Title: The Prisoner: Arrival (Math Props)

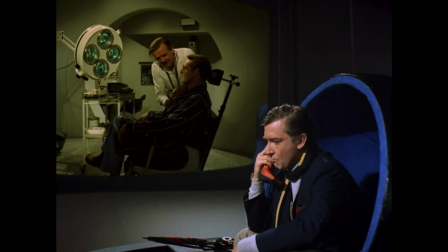(0:10)
The Prisoner is a 1967 TV series created by its star, Patrick McGowan.
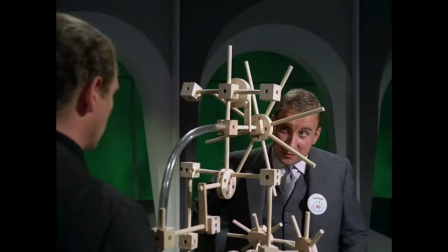(0:17)
It's an early example of prestige, auteur-style TV storytelling.
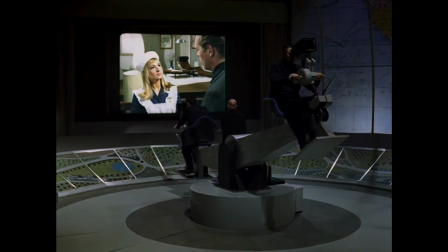(0:22)
A single season of 17 episodes, all more or less mapped out in advance by a single writer who devised the story,
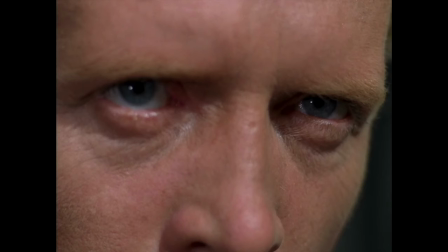(0:29)
wrote some of the scripts, directed some of the episodes, and played the starring role.
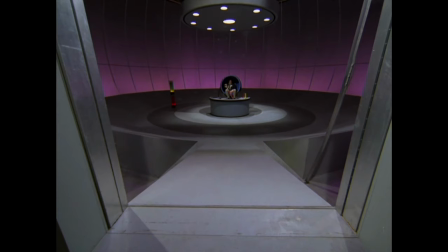(0:34)
My man loves his close-ups. There's beautiful and strange sets, deep themes, inventive cinematography, and continuity storytelling.
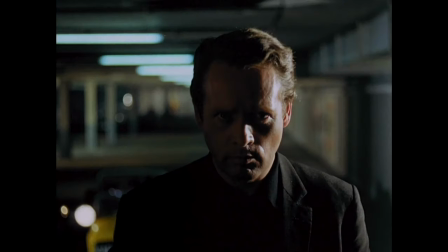(0:43)
It's very weird and really good. Today's math prop appears in Episode 1, Arrival.
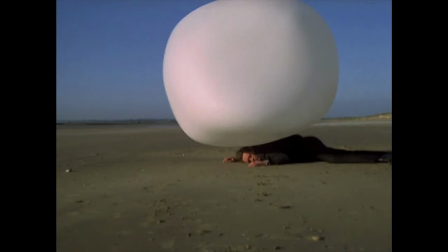(0:49)
After trying to escape and getting bounced by the bouncy ball, our hero ends up in the hospital.
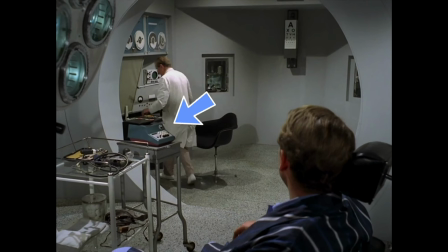(0:54)
The doctor has a big computer controlled by this thing. It's an Olivetti Suma Prima.
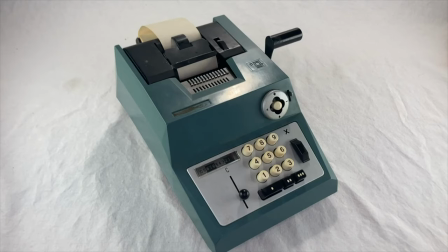(1:00)
Same one they used on Andor. And I got one too. Looks like they took off the handle.
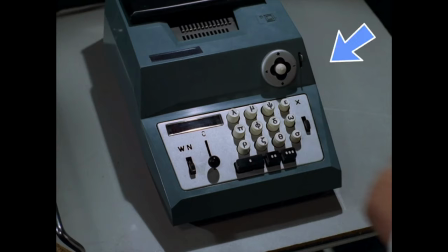(1:05)
They changed all the numbers to Greek letters. They removed a plate here, which usually has an Olivetti logo on it, but they didn't try to cover up the embossed Olivetti logo over here.
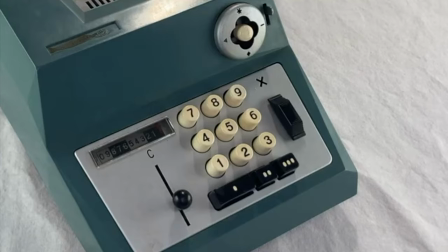(1:16)
There's 12 buttons, which isn't like mine, but that's because they used the British version, which had three extra buttons for pound sterling currency.
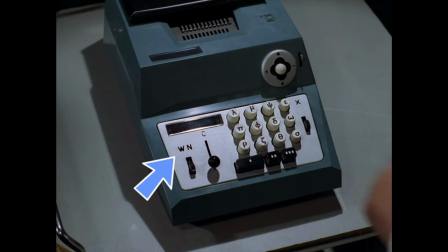(1:24)
The WN over here is cut into the metal plate on the machine, so they just left it alone.
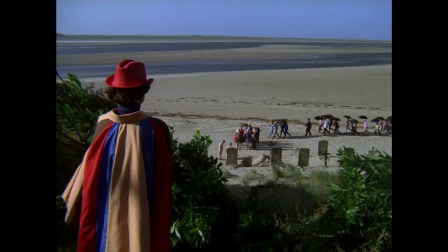(1:30)
The show is set in a strange and ambiguous European village. Everything is meant to disorient the viewer along with the main character.
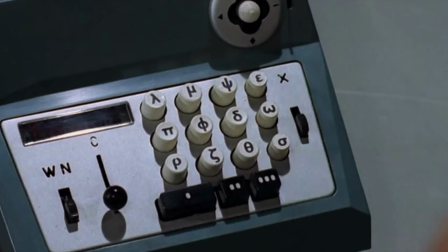(1:37)
So putting Greek letters on here is a perfect touch.
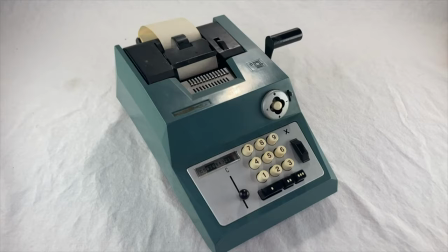(1:40)
The Olivetti machine was mass-produced in the 1960s and common enough that some viewers might have recognized it.
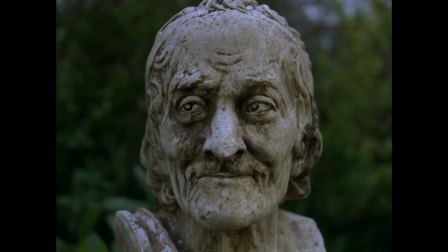(1:47)
But it definitely doesn't have the look of a typical black box adding machine.
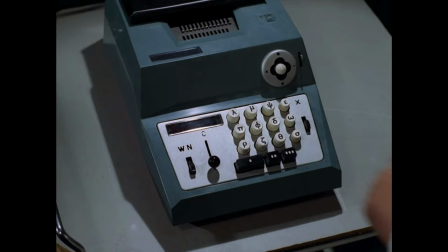(1:51)
The strange shape and color, the weird joystick control, it all fits the world perfectly.
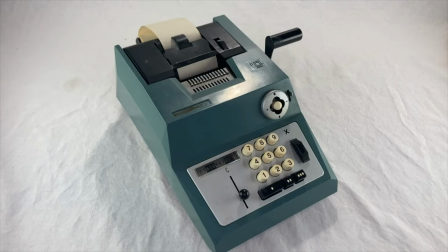(1:59)
in real life this machine was unconventional in its appearance but totally ordinary in terms of functionality it's a standard printing machine for adding and subtracting with multiplication in a pinch in the show it's not being used as
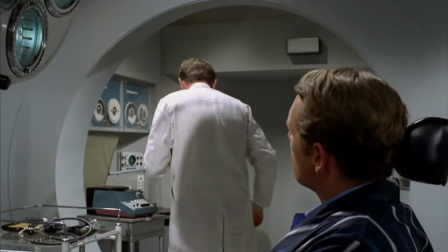(2:12)
a calculator at all it's just an input device for the computer on the wall the
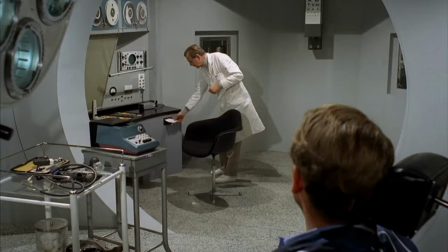(2:16)
guy pushes three buttons goes over here and it spits out a punched card. So this is not at all like how you use this thing in real life.
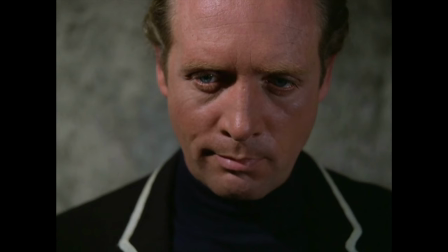(2:26)
But that's not really the point, is it? I think the prop works great for what it does.
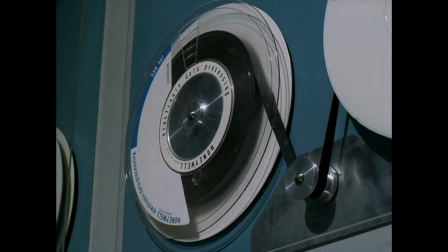(2:30)
They even colored the computer on the wall the same Olivetti blue so that you would instinctively know they go together.
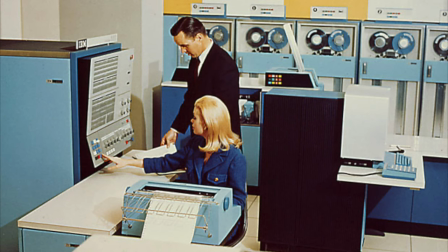(2:36)
That's almost certainly not a real computer on the wall there. IBM did make a blue mainframe, but it doesn't look the same.
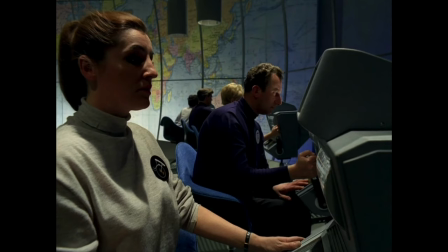(2:43)
And a real mainframe type machine would cost over a million dollars in the 1960s, which is about the whole budget for the entire series.
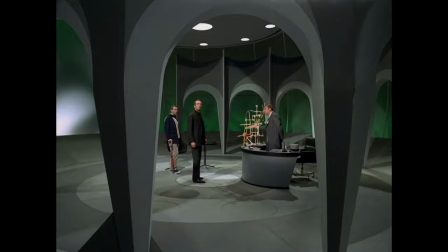(2:51)
Much easier to just screw some knobs and buttons into a wall.
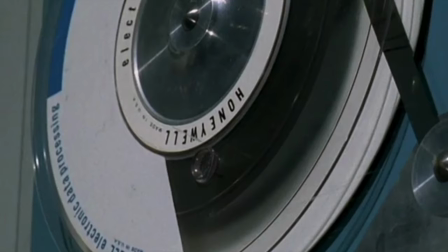(2:55)
They use real Honeywell data tapes, which wouldn't be too expensive, and a roll band oscilloscope model RO50.
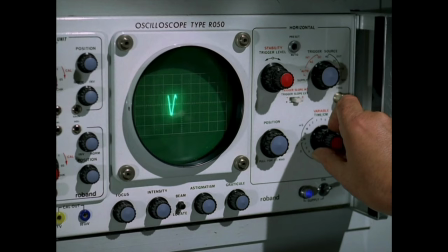(3:03)
This is a pretty obscure oscilloscope brand, but the design looks just like common ones made by Tektronix.
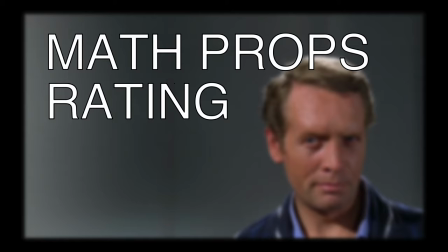(3:09)
In conclusion, I give The Prisoner arrival my math props rating of good thanks to refurio
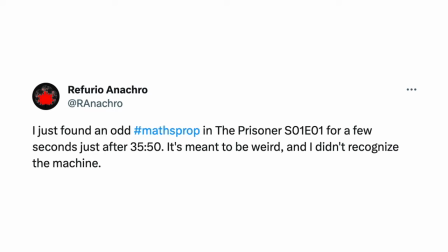(3:16)
and acro on twitter for the tip and let me know if you see any more be
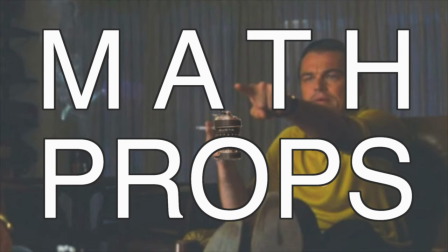seeing you